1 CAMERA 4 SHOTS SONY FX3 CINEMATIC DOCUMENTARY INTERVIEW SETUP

But I have found that if I run the receiver straight into the camera and I have that receiver stuck on the side of my camera, I get really, really bad interference, some kind of like high-pitched whistling, something like that. So I either have to try and mount it in a really awkward place, or I just don't mount it, I don't plug it in, and then I have to match up the audio in post, which is a real faff. So I'm trying to find solutions, better solutions for audio where my clips are already matched with audio. Also a solution that doesn't cost me an absolute fortune. I bought this as a decent, on-camera shotgun mic, and so I'd be interested to see, how it works even for this, and whether I could use this mic as a, on the end of a boom for an actual interview. rather than someone holding it like I am.
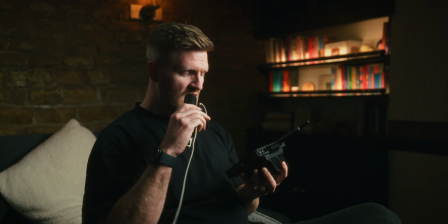(5:09)
I find it quite nice because it gives me something to do in my hand. Okay, so we've jumped to a different angle now.
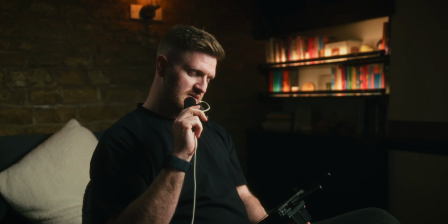(5:16)
We've actually gone to 35mm off to the side, and I kind of was trying something with what you see over there on the left-hand side. Kind of felt like when I grabbed this angle, there wasn't really anything.
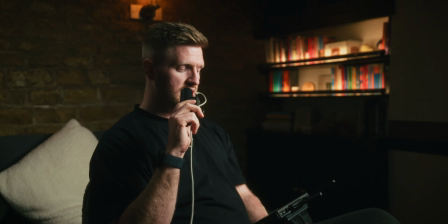(5:34)
There was stuff going on over there, but I didn't have any interest in it. It was just all dark.
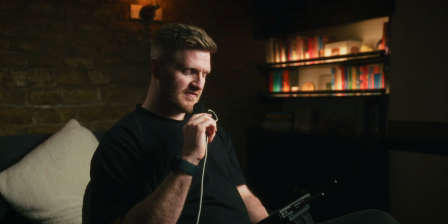(5:39)
So I've actually, it's very crude, but I've thrown some tube lights over in that corner. I like it because the light is focused in the shelves rather than having a fixture
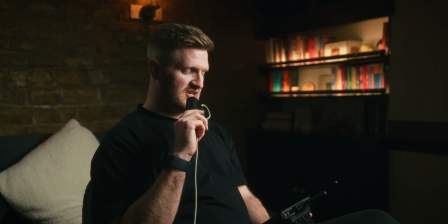(5:55)
out over behind me pointing at the shelves. It kind of looks like it's lights on the shelf. So maybe it'd be like maybe a practical light would really help. Actually, I've got an idea. I'm gonna be right back.
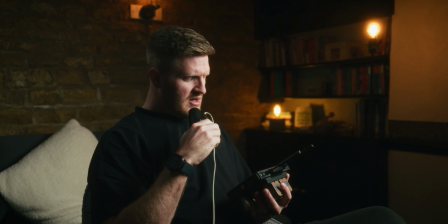(6:14)
Okay, so there we go. Practicals. Practicals are the way to go, aren't they? Yeah, there's less detail, but the practical makes it feel like it's there on purpose.
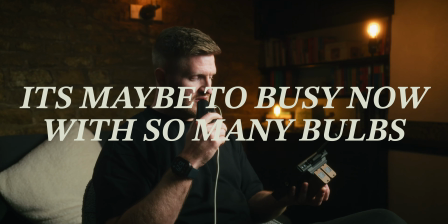(6:27)
So I'm just looking at my monitor here.
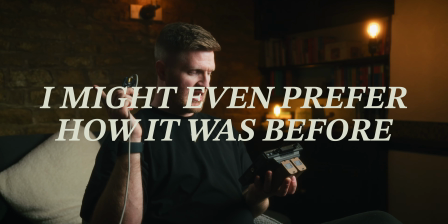(6:30)
I had to switch out a bulb from the light here to go in the one at the top.
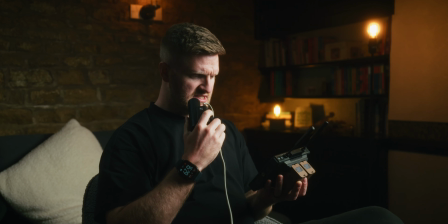(6:38)
The one at the top there, because I wanted to be able to dim it. I can't change the color on those. They just are what they are. But as far as like practicals go, I think they're nice.
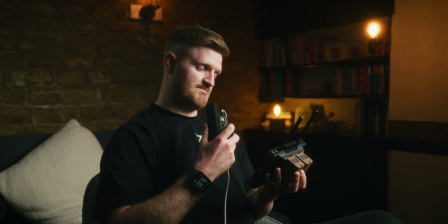(6:50)
I'm just trying to bring some light onto that shelf, and I think it's doing a fairly good job. Obviously, the one on the bottom is like a
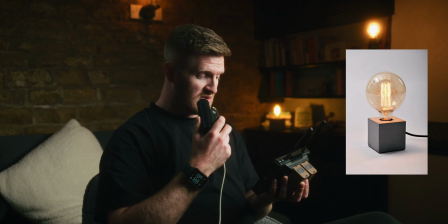(7:02)
little concrete box from B&Q that's got a lamp holder in it, so that's kind of cool.
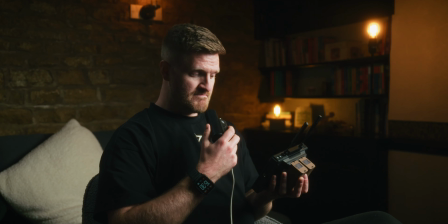(7:09)
But again, it's got a bulb in it that I can dim, so that's at like 30% or something. Biggest thing that will be interesting to look at in post is the colors.
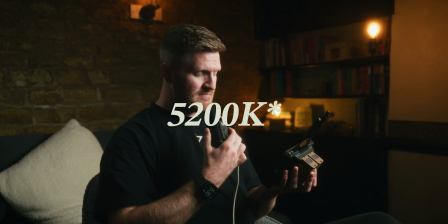(7:20)
I've gone more daylight on my key light and on my hair light, whereas I can't adjust
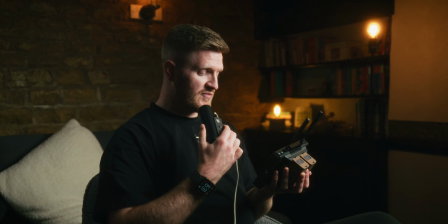(7:29)
the temperature of the practicals.
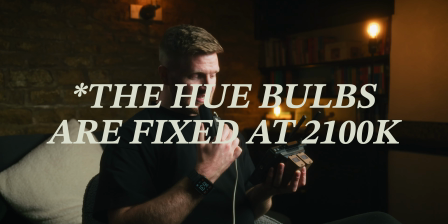(7:33)
Whether that ends up looking really weird and those practicals end up looking really, really orange,
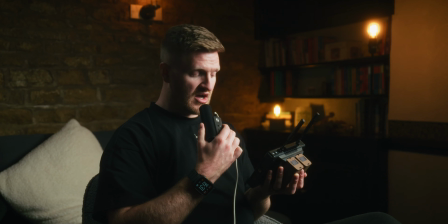(7:39)
and whether I find it hard to balance. I think this looks great though. When I look at false color on my
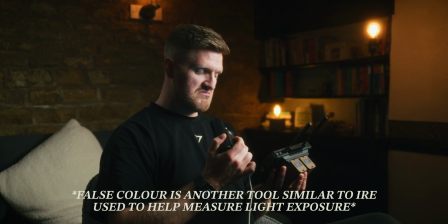(7:48)
monitor, yeah, skin tones are still like 55 IRE, just under 60 IRE.
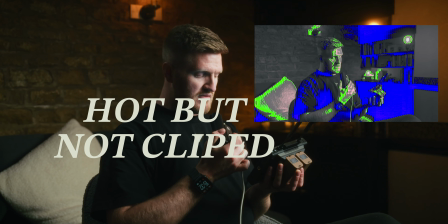(7:58)
The practicals are hot, but you know, for those practicals to actually light something, I do still want them to light something.
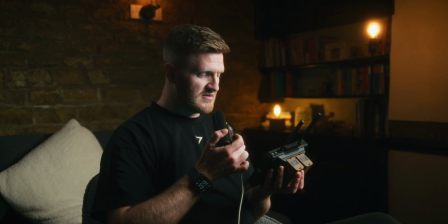(8:06)
It's only the very, you know, it's the fact that they're a naked bulb, and that's why they're hot on the IRE.
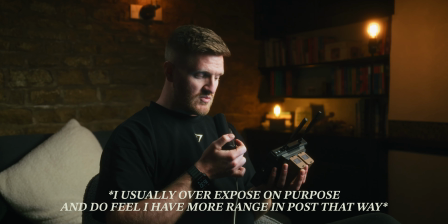(8:13)
Everything else is exposed darker than I usually would. So when I bring this in post, I'm either going to be happy or I'm not.
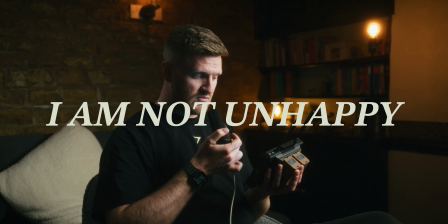(8:21)
So we'll find out. We'll see what happens.
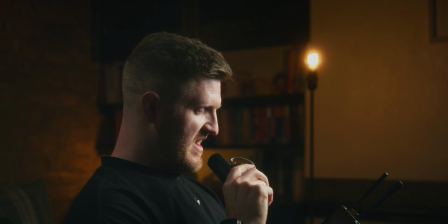(8:26)
Okay, so this is by far my favorite type of angle to do.
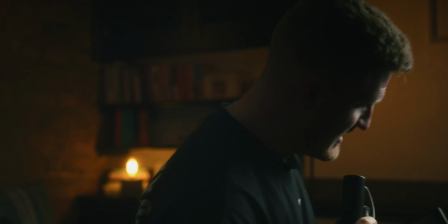(8:31)
This like side, like little detail, getting real nice and personal.
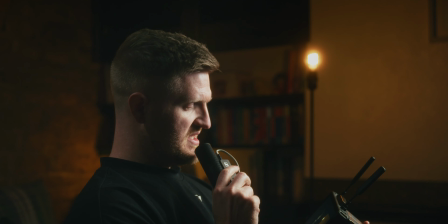(8:37)
This is a hard one to light. Obviously, when you got so many practicals in play,
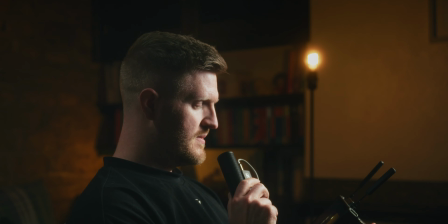(8:44)
I'm really having to work with where the subject is. So where is my head going? Not just in the frame that I'm trying to like frame up, but actually in the space.
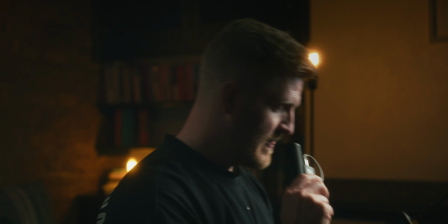(8:59)
Because behind my head here is that light. If I'm if I'm just like this, then they kind of peek out.
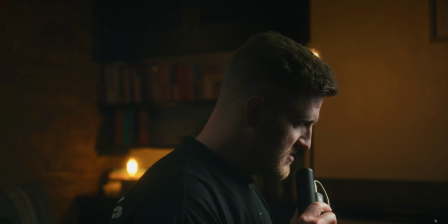(9:05)
You can see it on the top of my head as well. Maybe it's nice if each time those things stay where they are.
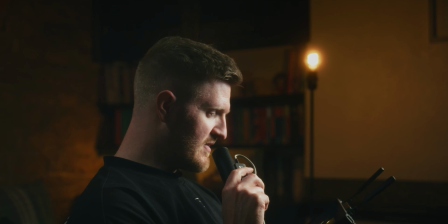(9:15)
But if the subject is moving around, then it's really I'm feeling like it's really tough to place those.
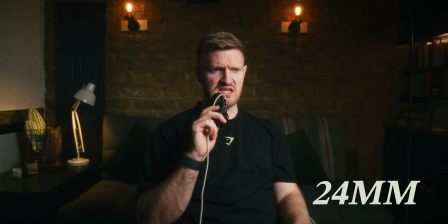(9:22)
And this is at 50mm, so 24 on the first shot, 35 on the second, 50 on this.
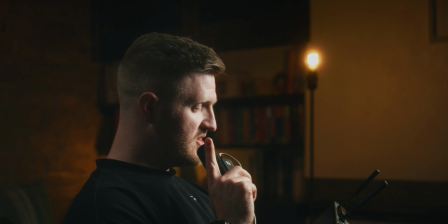(9:31)
Man, I love it. It's a beautiful shot. I do just want to tweak the lamp behind me.
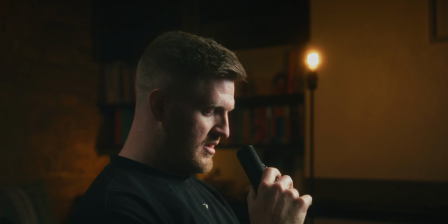(9:39)
We can grab the Sidus Link app,
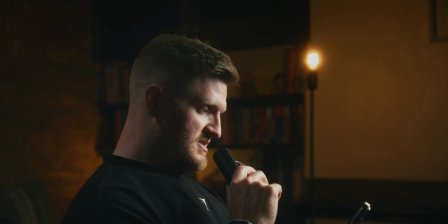(9:44)
and I can go in to the fixture, and I'm just going to dial.
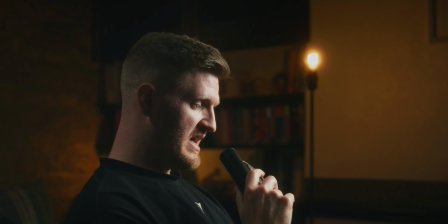(9:49)
Well, I'm going to show you what it's doing. So here's what that lamp is doing. Bam.
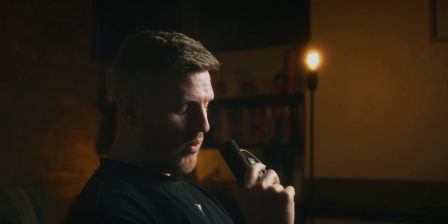(9:57)
And it's probably doing more than it needs to.
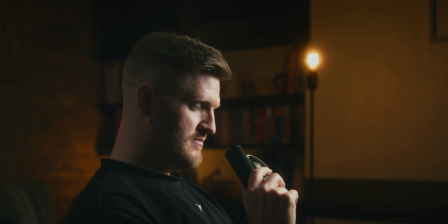(10:02)
So I'm just going to pull it back I feel like that's looks more natural.
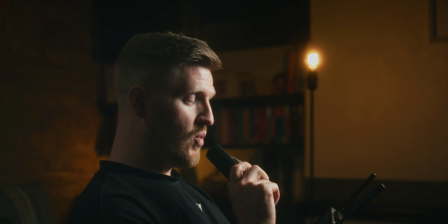(10:10)
Obviously, on the A cam, the practicals weren't where they were. That's kind of, it's been a work in progress. But if I were to move back to the A cam, I'm confident those practicals will work exactly where they are.
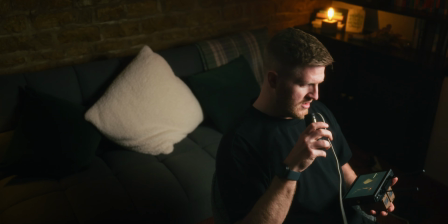(10:24)
Man, I love these kinds of angles. Okay, before we go, bonus shot for you. I saw this shot used in another documentary interview.
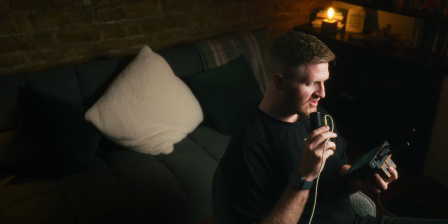(10:40)
Kind of liked it. Obviously used to putting the subject looking into the frame, whereas with this,
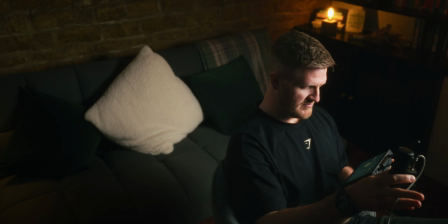(10:49)
subject is definitely looking out of the frame. Used to depending on the story, depending on what the subject in the interview would be saying, this could be a really helpful shot.
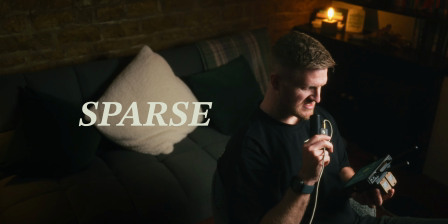(11:03)
I kind of like how sparse, how much like negative space there is,
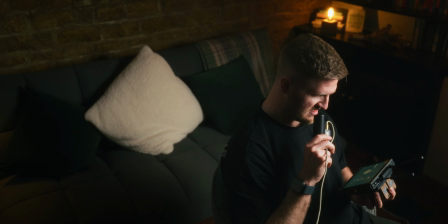(11:09)
As I'm looking at it, I am wondering if it's ever so slightly too high.
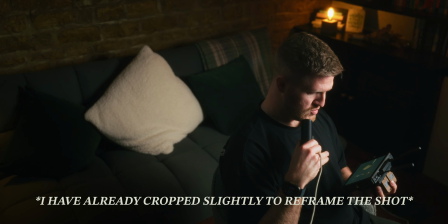(11:14)
I probably just want to pan it down a little bit.
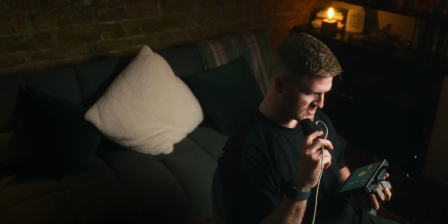(11:18)
I'm pretty happy with it as a shot, so I think it looks great.
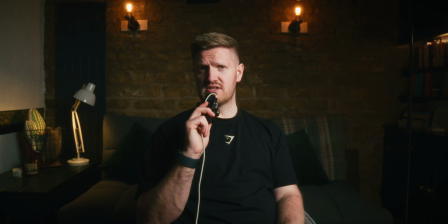(11:22)
Would love to hear your feedback on whatever you think I could do better, wherever you think there's improvements to be made.
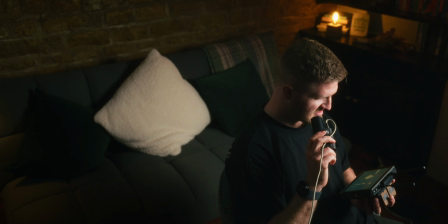(11:29)
If you've enjoyed it, please let me know, and catch you in the next one.